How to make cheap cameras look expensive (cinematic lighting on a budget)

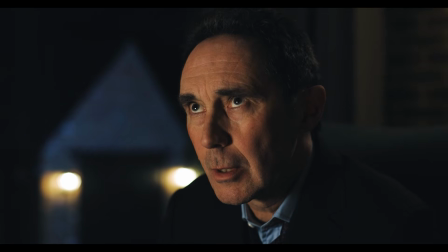[0:00]
Good lighting adds so much production value and can help make any camera look better. So before you buy an expensive camera, learn how to light things well and save yourself a fortune.
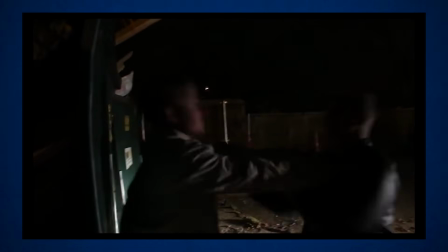[0:11]
Another telltale sign of an amateur film is for scenes to be too dark,
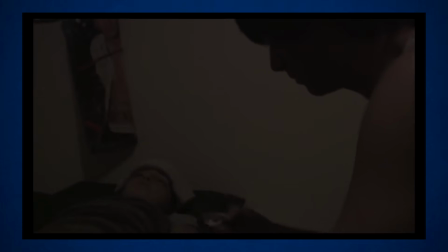[0:15]
where you just can't see what's going on and the shots just look flat and dull and really uninteresting. So you can use lighting to make your cheap film look much more expensive. It also helps if you don't write a load of exterior night scenes in your films,
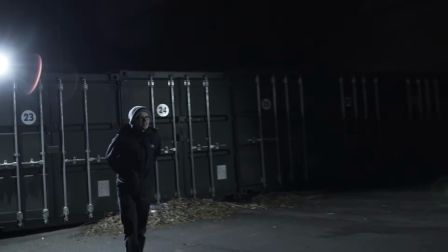[0:30]
because these take lots of time and sometimes money to make look good, so avoid them when you are just starting out if you can.
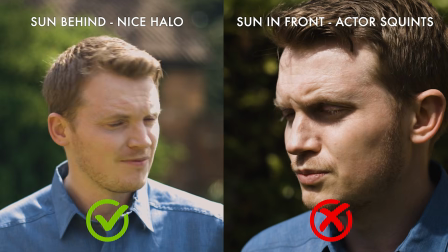[0:39]
First, you can start by just using natural light. Outdoors, if it's sunny, then it's better to put the sun behind your actor.
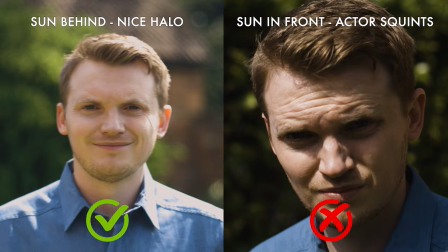[0:46]
This means they won't be squinting and the sun can give them a nice halo around their head.
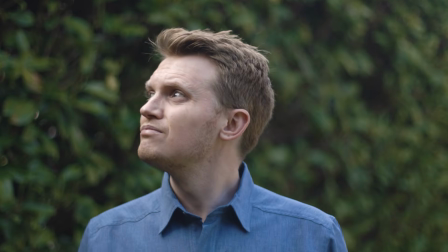[0:51]
If it's overcast and cloudy, then although this will give you flatter lighting, it will also make it more consistent. Another tip is to think about the time of day you want to shoot. Now, the best time to make your scenes look better for free is often golden hour.
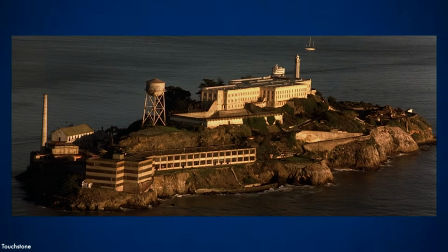[1:05]
It's that time around sunrise or sunset when everything looks golden with a really nice side light.
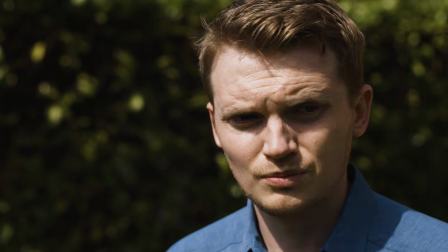[1:11]
This is always better than filming at high noon, which gives that very harsh light straight down and can give your actors dark shadows around their eyes.
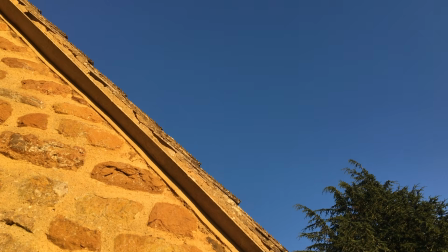[1:20]
However, that perfect evening light won't last as long as harsh sunlight, so you might have to be quick. If you are indoors and want to just use natural light, then you can try and put your actors near windows and see what a difference that makes.
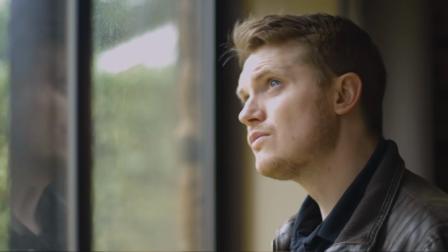[1:34]
But remember, the weather can change if you are filming for a long period, so the big drawback of using natural light is that you can't control it, and hence it is not consistent. Next, you can start experimenting with a bounce board to reflect some light in different directions.
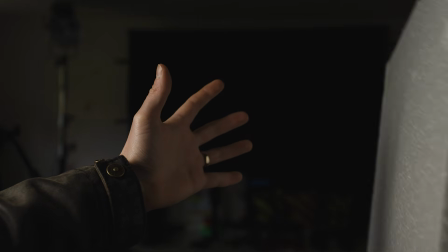[1:49]
Use a sheet of polystyrene or buy a cheap reflector, and this can make a huge difference to fill in shadows.
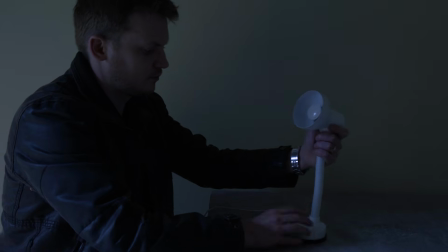[1:57]
Moving on to artificial light. Now, you can begin by using household lights to actually get some really good results.
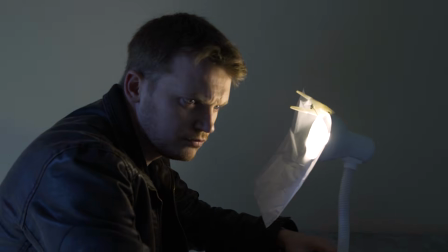[2:04]
If a light is too bright and you want something really subtle, you can try putting tissue paper over it as a diffuser,
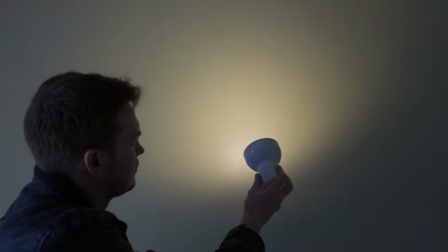[2:10]
or bounce a light off a wall and then just adjust the results depending on what you want. Another very cheap lighting solution, which they actually use on some big film productions, is to use a paper lantern,
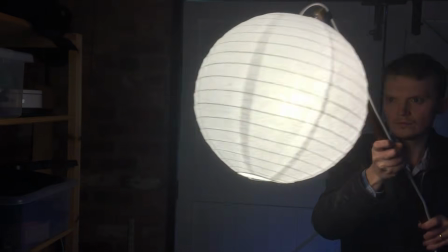[2:22]
sometimes called a Chinese lantern, with a normal home light bulb inside.
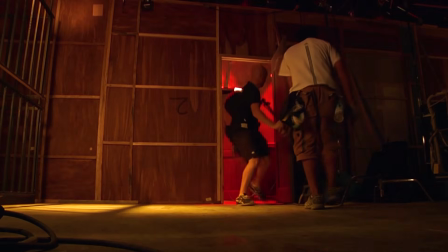[2:26]
This can then be carried around on a pole near the camera to brighten the actors' faces, and it can make a huge difference.
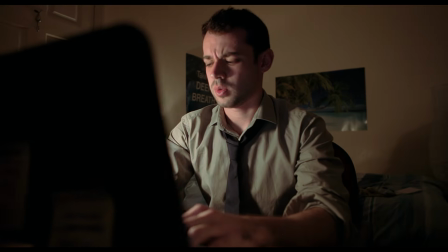[2:33]
We shot most of my short film The Noise just by using this as the main light source, and we made this just with what you can buy at a hardware store: a long cord with a socket,
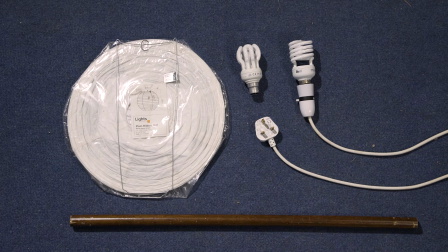[2:45]
a bulb, a plug for the mains or an extension lead, a pole, and a paper lantern.
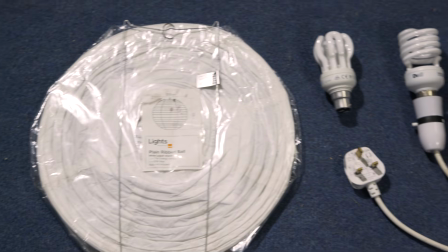[2:50]
So definitely give this a go if you want a good budget lighting solution. Next, if you want to buy specific lights which are designed to use for filmmaking, these days most people start with an LED light.
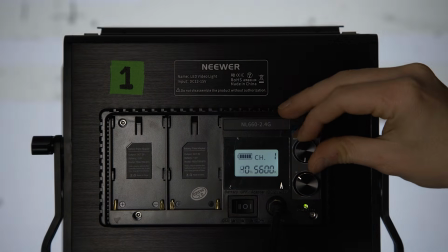[3:02]
Ideally get one that is both dimmable, meaning you can make it brighter or darker,
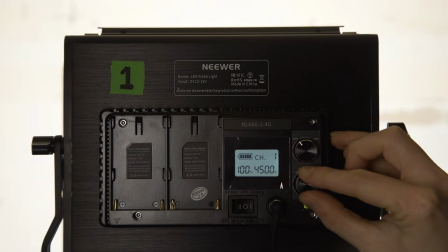[3:06]
and adjustable between different color temperatures, meaning cooler looking light or warmer looking light. Color temperature is measured in Kelvin and so is written as a number with a K after it.
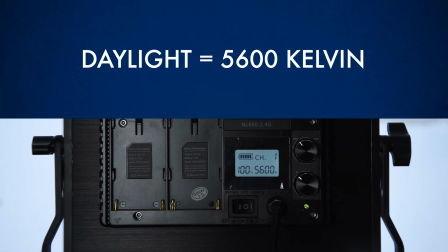[3:18]
The two main ones you are likely to need are daylight, or 5600 Kelvin, which is cooler looking light, and tungsten, or 3200 Kelvin, which is warmer. Of course, if you're buying lights for filming, you don't have to get an LED light. You can get a more traditional light using a bulb, and although these are often much brighter,
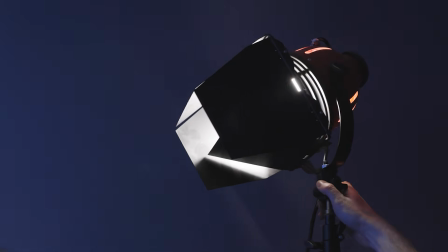[3:38]
they also get much hotter and can't change color temperature, so it just depends on what your priority is. Also, when buying lights, I would ideally go for one that has mains power as well as battery, as if you're shooting a long scene, the light can get dimmer when using the battery and you might not notice until it's too late.
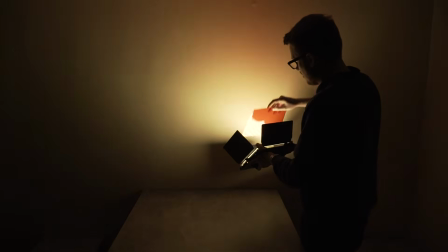[3:56]
You can also change the color of any light further by adding some colored gels, which are pretty cheap to buy.
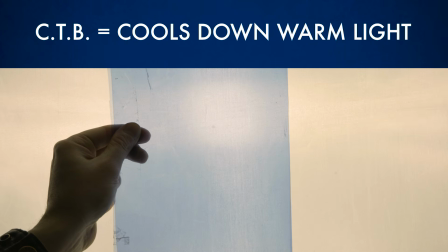[4:02]
Now, if you want to get professional ones, then CTB, or color temperature blue, will cool tungsten lights down towards daylight,
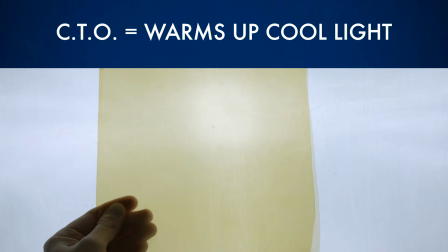[4:10]
and CTO, or color temperature orange, will warm up daylight colored lights towards tungsten.
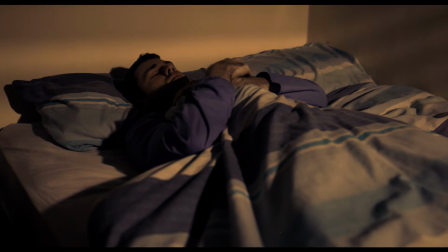[4:17]
For The Noise, we only had a tungsten colored light,
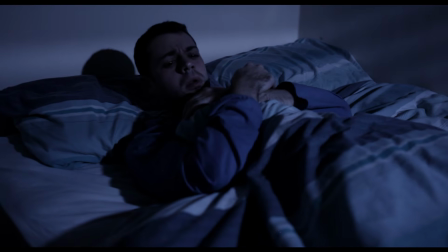[4:20]
but we wanted to cool it down to use as moonlight, and so we put CTB gel over it. We also added a cardboard gobo, which is simply any shape added to the front of the light to cast a shadow,
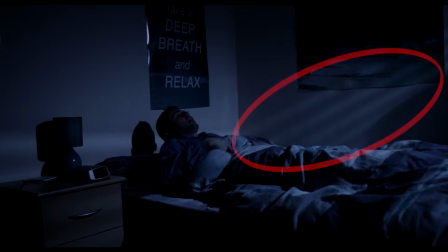[4:33]
and we did this to make it look like the light was coming through window blinds.
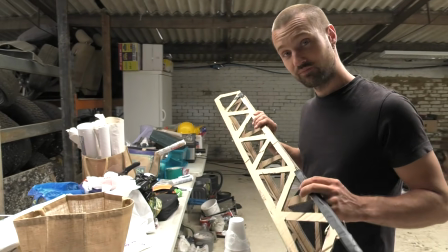[4:37]
So you can also get really creative with shadows by using DIY tricks like these with cheap materials to give a nice look to your scene.
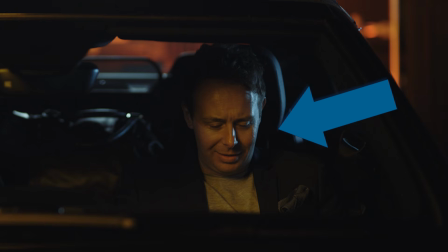[4:45]
You can also have fun with lights of different color temperatures in the same scene. By using some warmer lights and some cooler lights, this creates some nice color contrast.
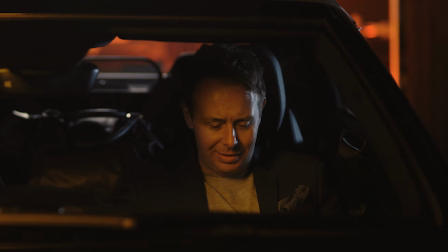[4:56]
You can also accentuate one color temperature more than the other by changing your white balance to different settings and see which one you like the best. If you are doing a scene in a small space and you don't want a light stand in the way,
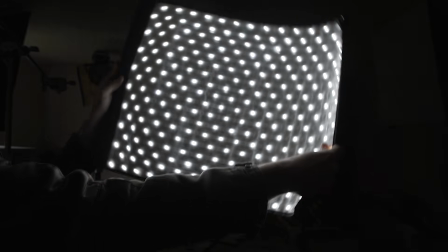[5:09]
you can also buy flexible LED panels, which are very versatile as you can attach them to walls and ceilings, although these will cost more. It is often good to get a lighting kit of several lights which are the same.
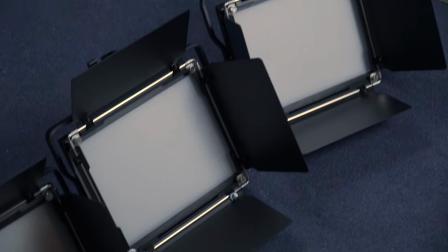[5:24]
Having 2 or 3 lights is useful as you can get some nice results when you are lighting an actor. You see a technique called 3-point lighting used in interviews all the time,
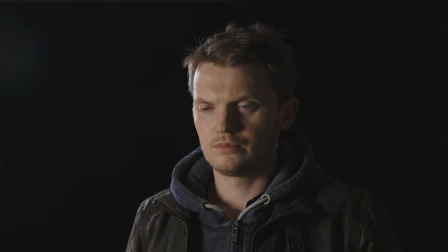[5:33]
but you can also get some nice results using this as a starting point to light actors in your fictional films.
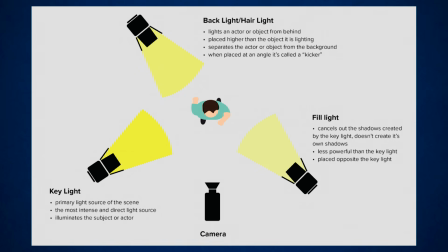[5:40]
For 3-point lighting, you use 3 lights: a key light, a backlight, and a fill light.
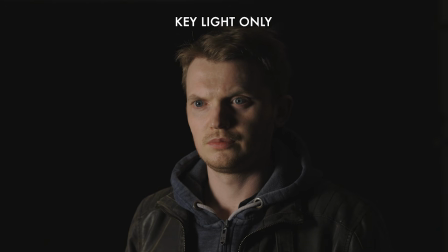[5:46]
Your key light is the main light on the actor. It's usually about 45 degrees on one side of their face.
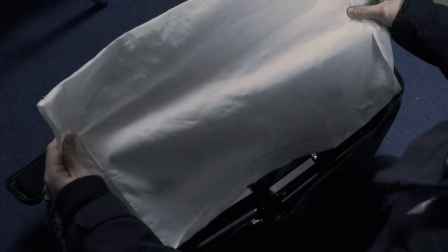[5:52]
For a softer, more flattering look, you can add something like tissue paper or tracing paper in front as a diffuser,
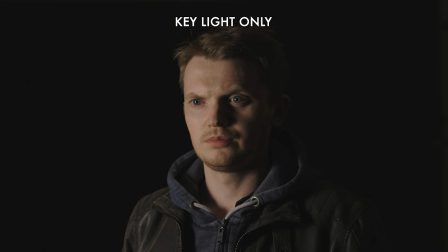[5:59]
and this will remove any harsh shadows.
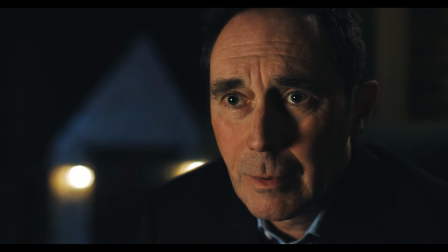[6:02]
You often get a more interesting cinematic look if you position the camera on the more shadowy side of the face.
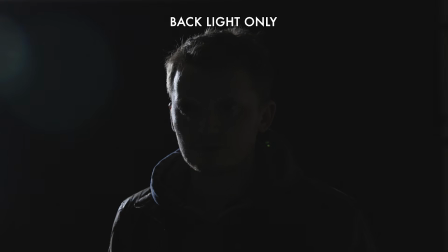[6:09]
The backlight or hair light is put behind the subject and makes them look more 3D. It pulls them away from the background. Then the fill light can be added to fill in those shadowy areas that are not covered by the key light.
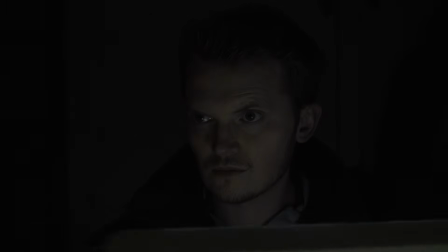[6:22]
Although this can be done with a reflector, so if you only have 2 lights, I would say the fill light is the least important of the 3.
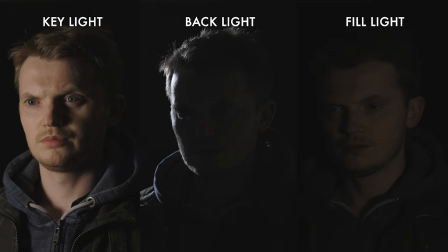[6:30]
Now, you won't need all these lights for every scene,
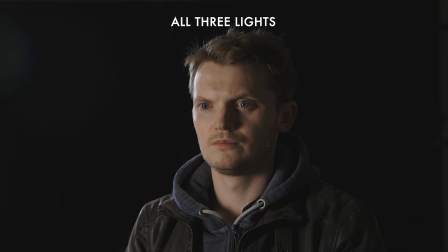[6:32]
but sometimes you can work out what you want by setting them up and then turning them off one by one and seeing what you are left with. Depending on what you're shooting, sometimes less is more. If you're doing a horror film, then you probably won't be brightly lighting everything so that it looks like a sitcom.
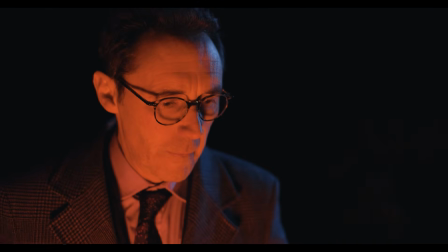[6:49]
So just experiment based on what you're making, but lighting can be great fun, so enjoy it and see what creative results you can get.